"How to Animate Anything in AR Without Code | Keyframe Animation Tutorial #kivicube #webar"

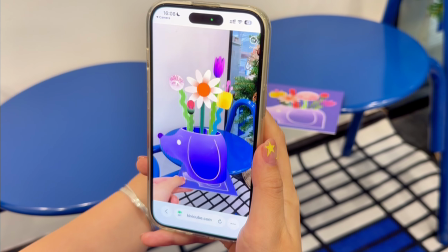[0:00]
Want to bring your AR creations to life with even richer animations? Frame Animation makes AR more dynamic.
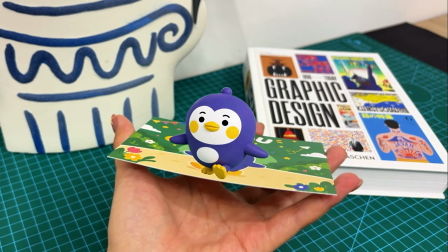[0:07]
It unlocks endless creative possibilities for both 2D and 3D assets.
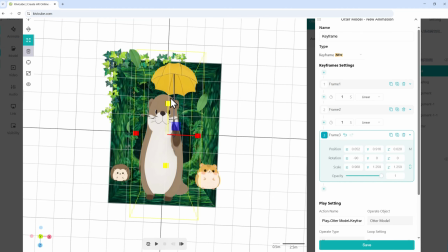[0:13]
Add frame animation to an asset, and a beaver model can make a squishy, bouncy entrance with custom deformations.
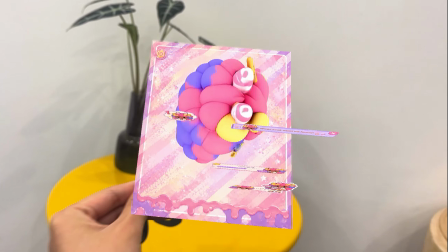[0:21]
You can also make route movements on an AR map, or bring static illustrations to life with smooth, fluid morphing effects.
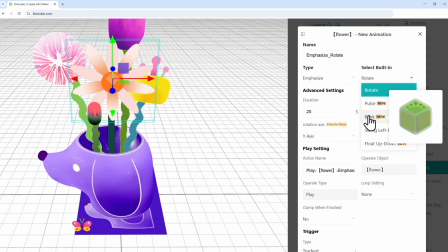[0:29]
And when you layer frame animations with your scene's built-in animations, your AR projects get that super smooth, polished feel.
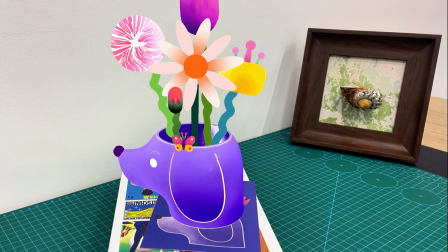[0:37]
In this tutorial, I'll walk you through how to use frame animation to make your AR creations truly pop.
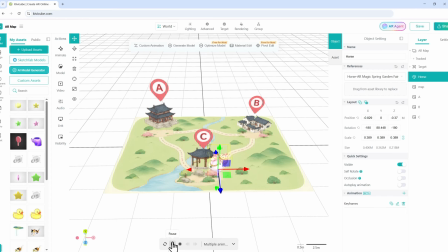[0:43]
Let's dive in. First, let's look at how frame animation works.
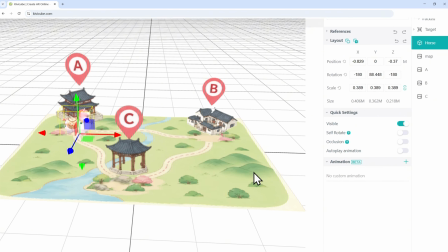[0:48]
Select your asset, then click the plus icon next to animation to open the panel.
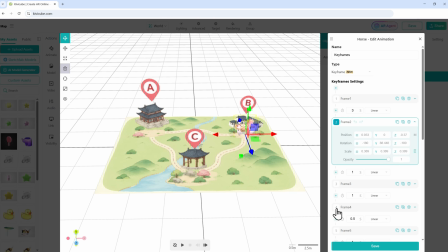[0:53]
On the right side of the panel, you'll see the frame animation timeline, and on the left, you get a real-time preview of your animation.
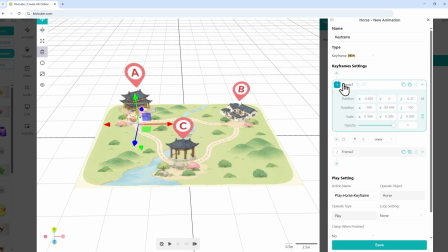[1:01]
Frame animation works by setting a keyframe for the start and another for the end to build your animation structure.
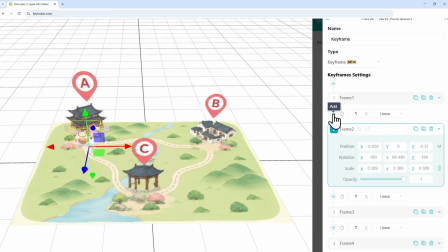[1:07]
Just click the plus sign to add a frame, or hit the delete icon in the top right of a frame to remove it. For every single frame, you can adjust the asset's position, rotation, scale, and opacity.
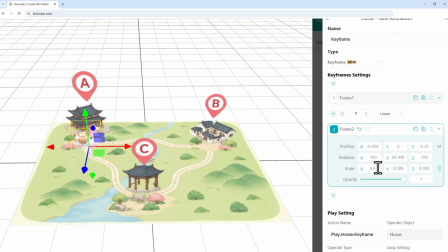[1:19]
You can type in precise numbers right inside the panel, or adjust the asset directly in the left preview using the quick tools.
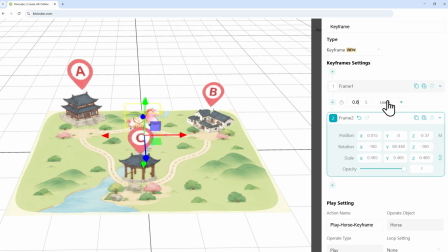[1:27]
You can also tweak the duration and motion curves for each section here to make the movement look much more natural and expressive.
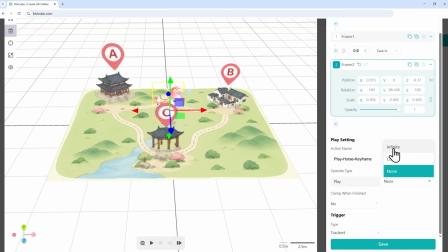[1:35]
Down below, under Play Settings, you can choose whether the animation loops or freezes on the final frame. And finally, under Trigger, you can set exactly when you want the animation to start playing.
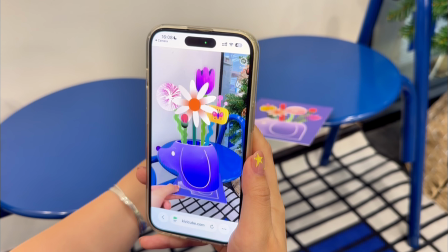[1:47]
Now, let's jump in and create some fun AR animations together so you can see how frame animation works in practice.
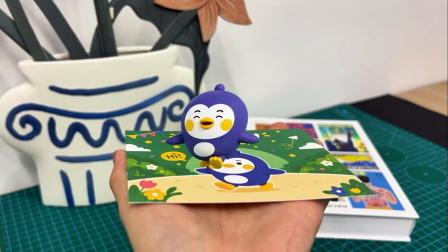[1:54]
Making a character jump right off a piece of paper is super simple.
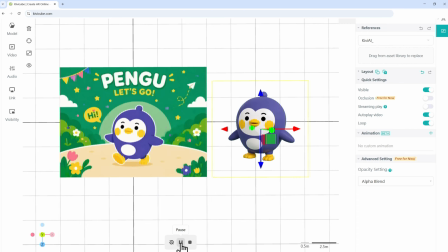[1:58]
To give the movement a natural, lively feel, I'm using a video of a running penguin.
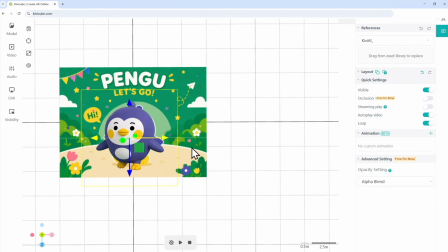[2:04]
Click right here to add a frame animation to your asset.
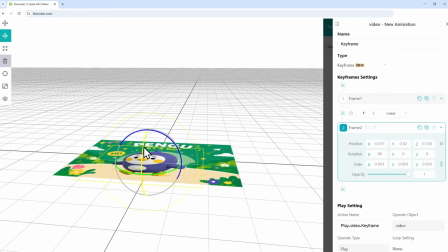[2:07]
Select frame 2, make the penguin stand up in the scene, and adjust its position.
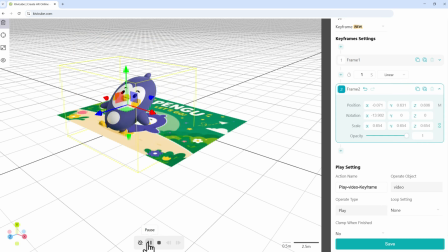[2:13]
Hit preview, and just like that, the penguin stands right up from the page.
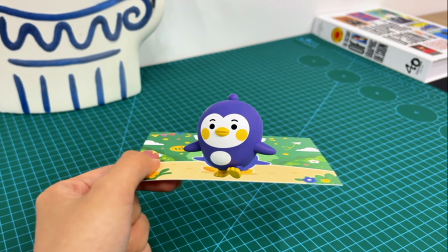[2:19]
Next, I want the penguin to move around after standing up. Click the plus sign to add another frame.
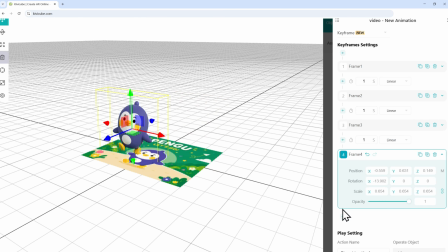[2:25]
Move the penguin. Add a few more position frames. And now the penguin is walking around the map.
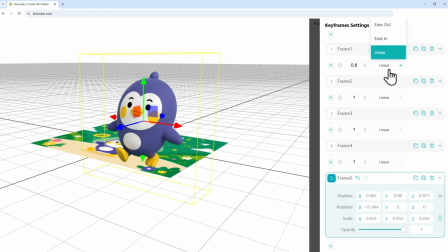[2:33]
You can also tweak the timing of each frame section right here to make the whole movement look super smooth.
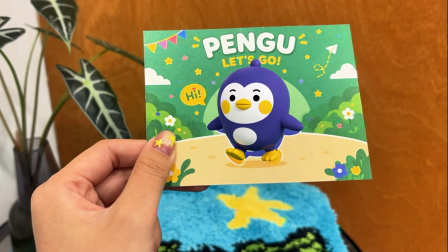[2:40]
Finally, turn on autoplay for the video and boom! You've got a penguin jumping out of the page and running around.
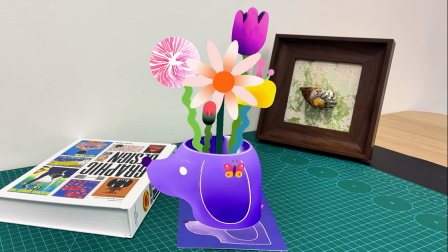[2:47]
Besides basic movement, frame animation is also great for morphing effects, like a growing plant.
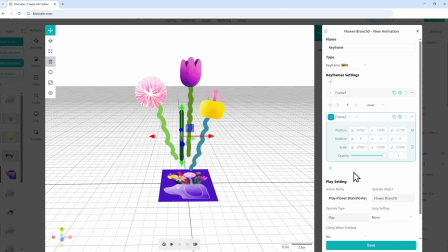[2:53]
Select the stem and add a frame animation. Choose frame 1 and unlock the proportional scale option right here.
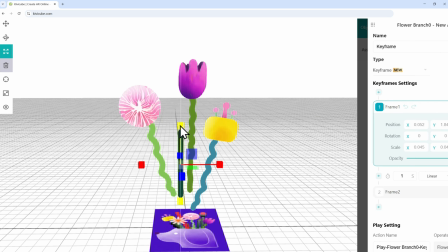[3:01]
Click scale on the left. Pull the stem down short and move it to the base.
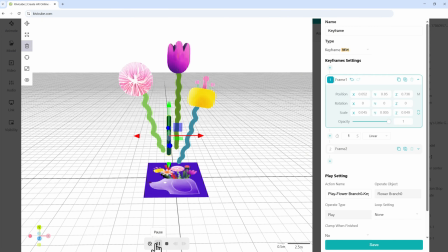[3:05]
And look at that, now you have a growing stem effect. Just don't forget to set the animation to freeze on the last frame when it finishes.
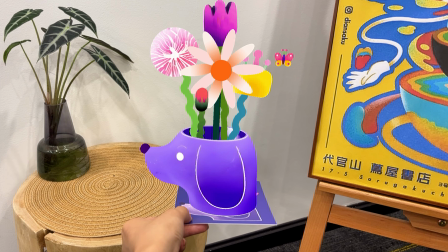[3:13]
We can use the exact same technique for the flower blooming effect.
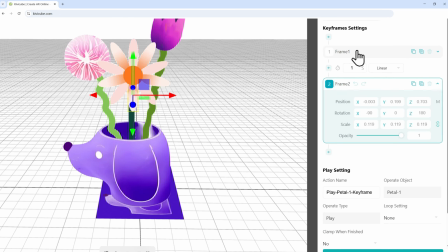[3:19]
Select a petal and add a frame animation. On frame 1, unlock proportional scale and squash the petal down like this.
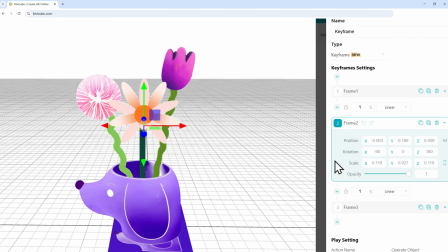[3:29]
Then, add a frame in the middle and stretch it out slightly.
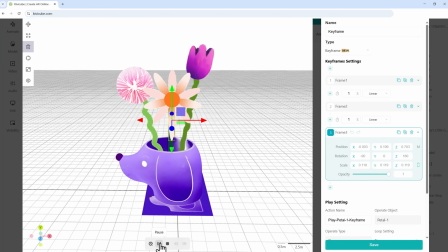[3:35]
And just like that, your flower gets this nice, bouncy animation.
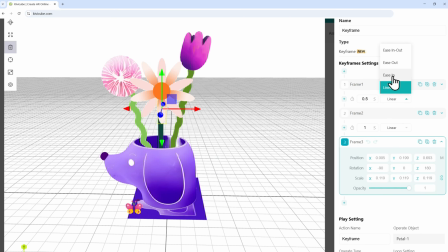[3:40]
To make it feel even punchier, shorten the animation timing a bit and change the motion curve to ease in, ease out.
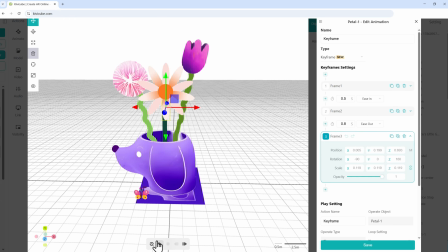[3:48]
This gives the movement a much better rhythm. Again, make sure it's set to stay on the final frame.
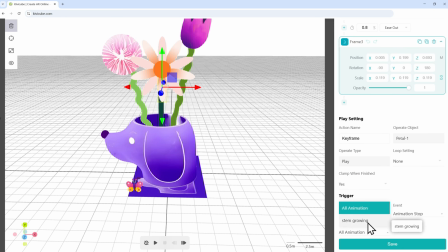[3:53]
And for the trigger, set it to start right when the stem finishes growing. Once you hit save, you'll see your custom frame animation listed under Animation.
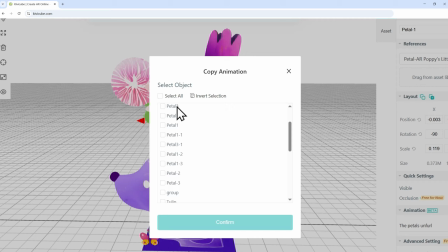[4:02]
Click Copy on that animation and paste it onto the other petals.